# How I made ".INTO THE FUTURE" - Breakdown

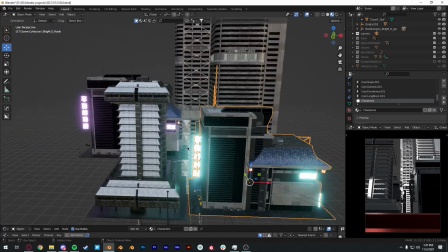[4:08]
And also I duplicated this building in the background and changed the emission texture into another color.
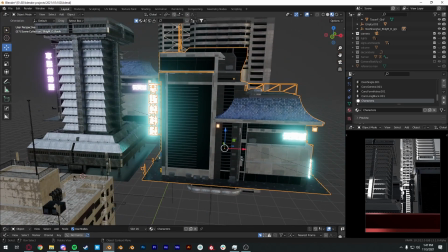[4:16]
So this is a blue one and this is a purple. Yeah, I didn't rotate or anything because I wanted this part of the building right there.
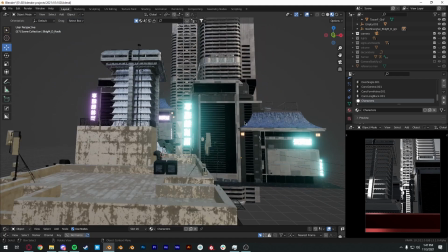[4:25]
And yeah, after that I look at it and it's not enough neon.
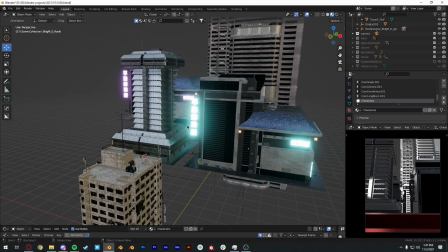[4:29]
So what I did was I brought in a lot of pictures from Unsplash
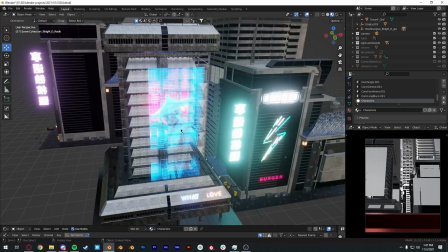[4:36]
and assigned them as emission textures, and yeah, it looks
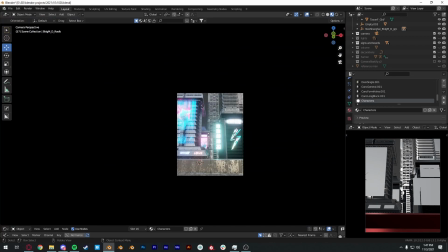[4:45]
nicer now.
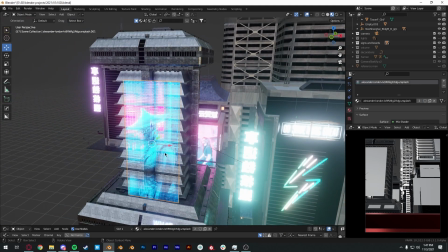[4:47]
So I want to talk a little bit about how I made these textures, like these hologram looking textures.
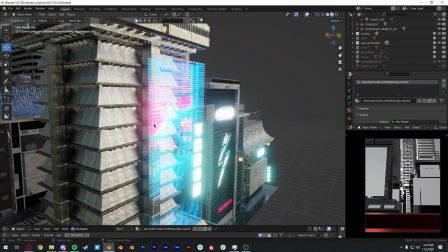[4:55]
So let's actually just solo this out.
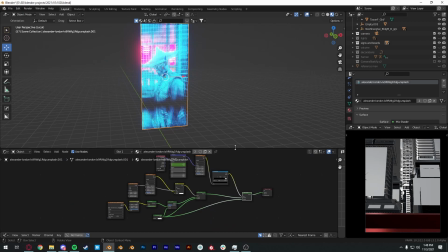[5:00]
So the way I made it is fairly simple, but it works as if it was a hologram.
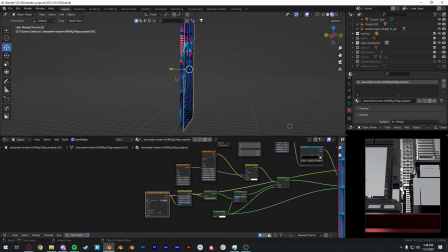[5:11]
This is the original texture. Let's hide this for a while. So this is the original texture from Unsplash. I cut it a little bit so it only focuses on the guy. I ran it through hue, saturation,
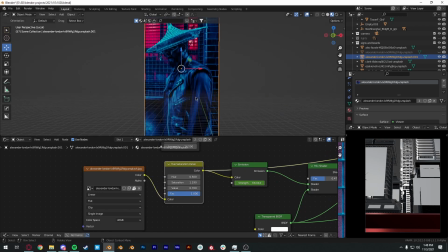[5:30]
and value and change some color settings a little bit, and then ran it through emission.
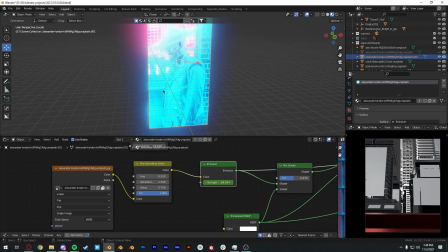[5:36]
Now it's glowing, but it doesn't look anything like a hologram. It's just too flat.
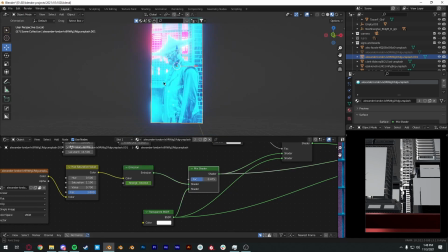[5:42]
So I mix it with a transparent shader. Now it looks a little bit see-through if I have something in the background.
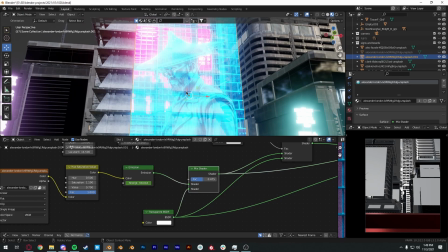[5:55]
Yeah. So now it looks transparent and you can see through it. So it gives a little bit of that hologram vibe to it, but that's not enough.
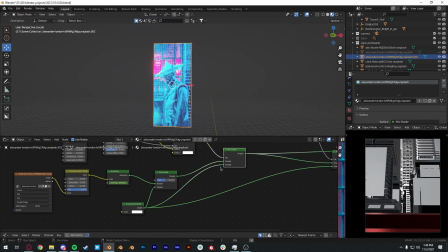[6:04]
So I ran it through another mix shader, which is mixing in the previous shader with another transparent shader.
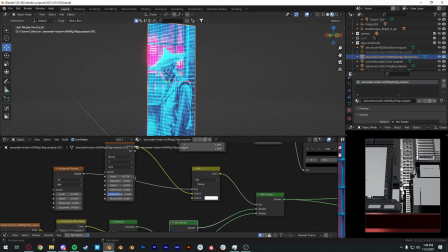[6:15]
But this time, for the factor, it is using the wave texture.
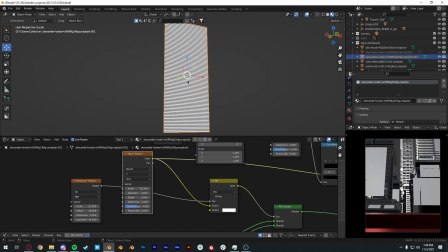[6:20]
The wave texture looks like this. So it has lines horizontally across the plane. So the black and white values are telling which part is transparent and which part is the previous shader, which is the hologram texture.
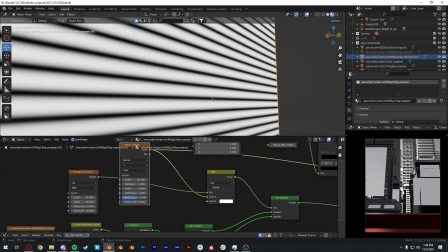[6:37]
But if you look at this carefully, it is very uniformed and very, very computer generated looking. So I added a mix RGB node in the middle of
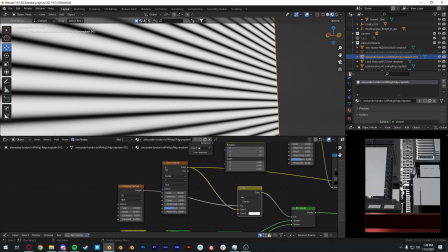[6:50]
the factor output and the wave texture output. No, the factor input and the wave texture output. And as for the factor, I added in a Musgrave texture.
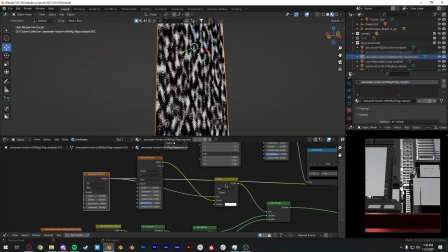[7:04]
This is how it looks like. And when we mix it together, now the lines are not uniformed anymore.
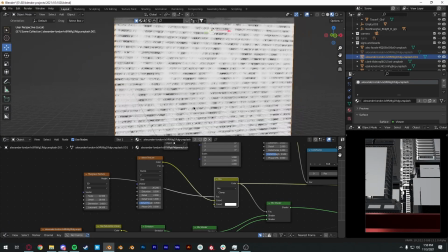[7:11]
It looks staticky, and it's actually how I wanted it.
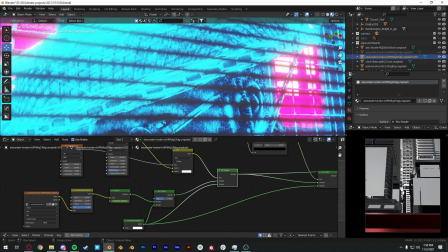[7:18]
So now this is how the hologram looks like, and now it feels great.
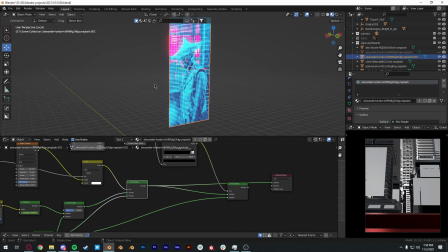[7:25]
But since it's closer to us, I wanted more detail to it. So I went for an easy route and
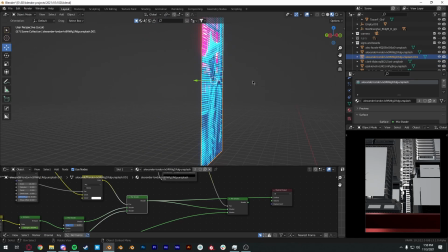[7:37]
just duplicated that particular hologram.
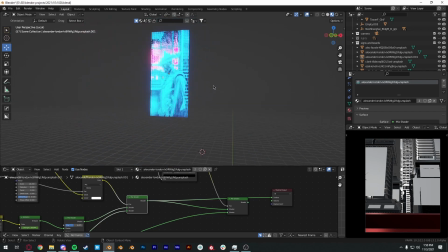[7:42]
So if you right here, I duplicated it, and from a camera view, it looks quite fine.
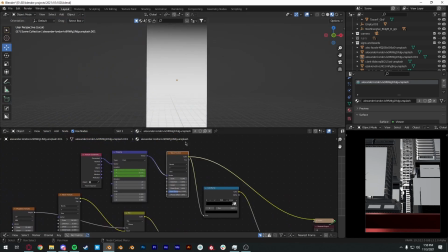[7:52]
So another thing I did was to add another wave texture, which looks like hang on, I'm gonna have to go into timeline,
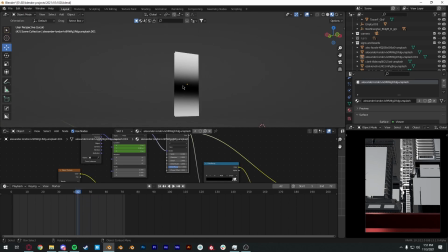[8:01]
which looks like this. A huge black line is just acting as a huge black line.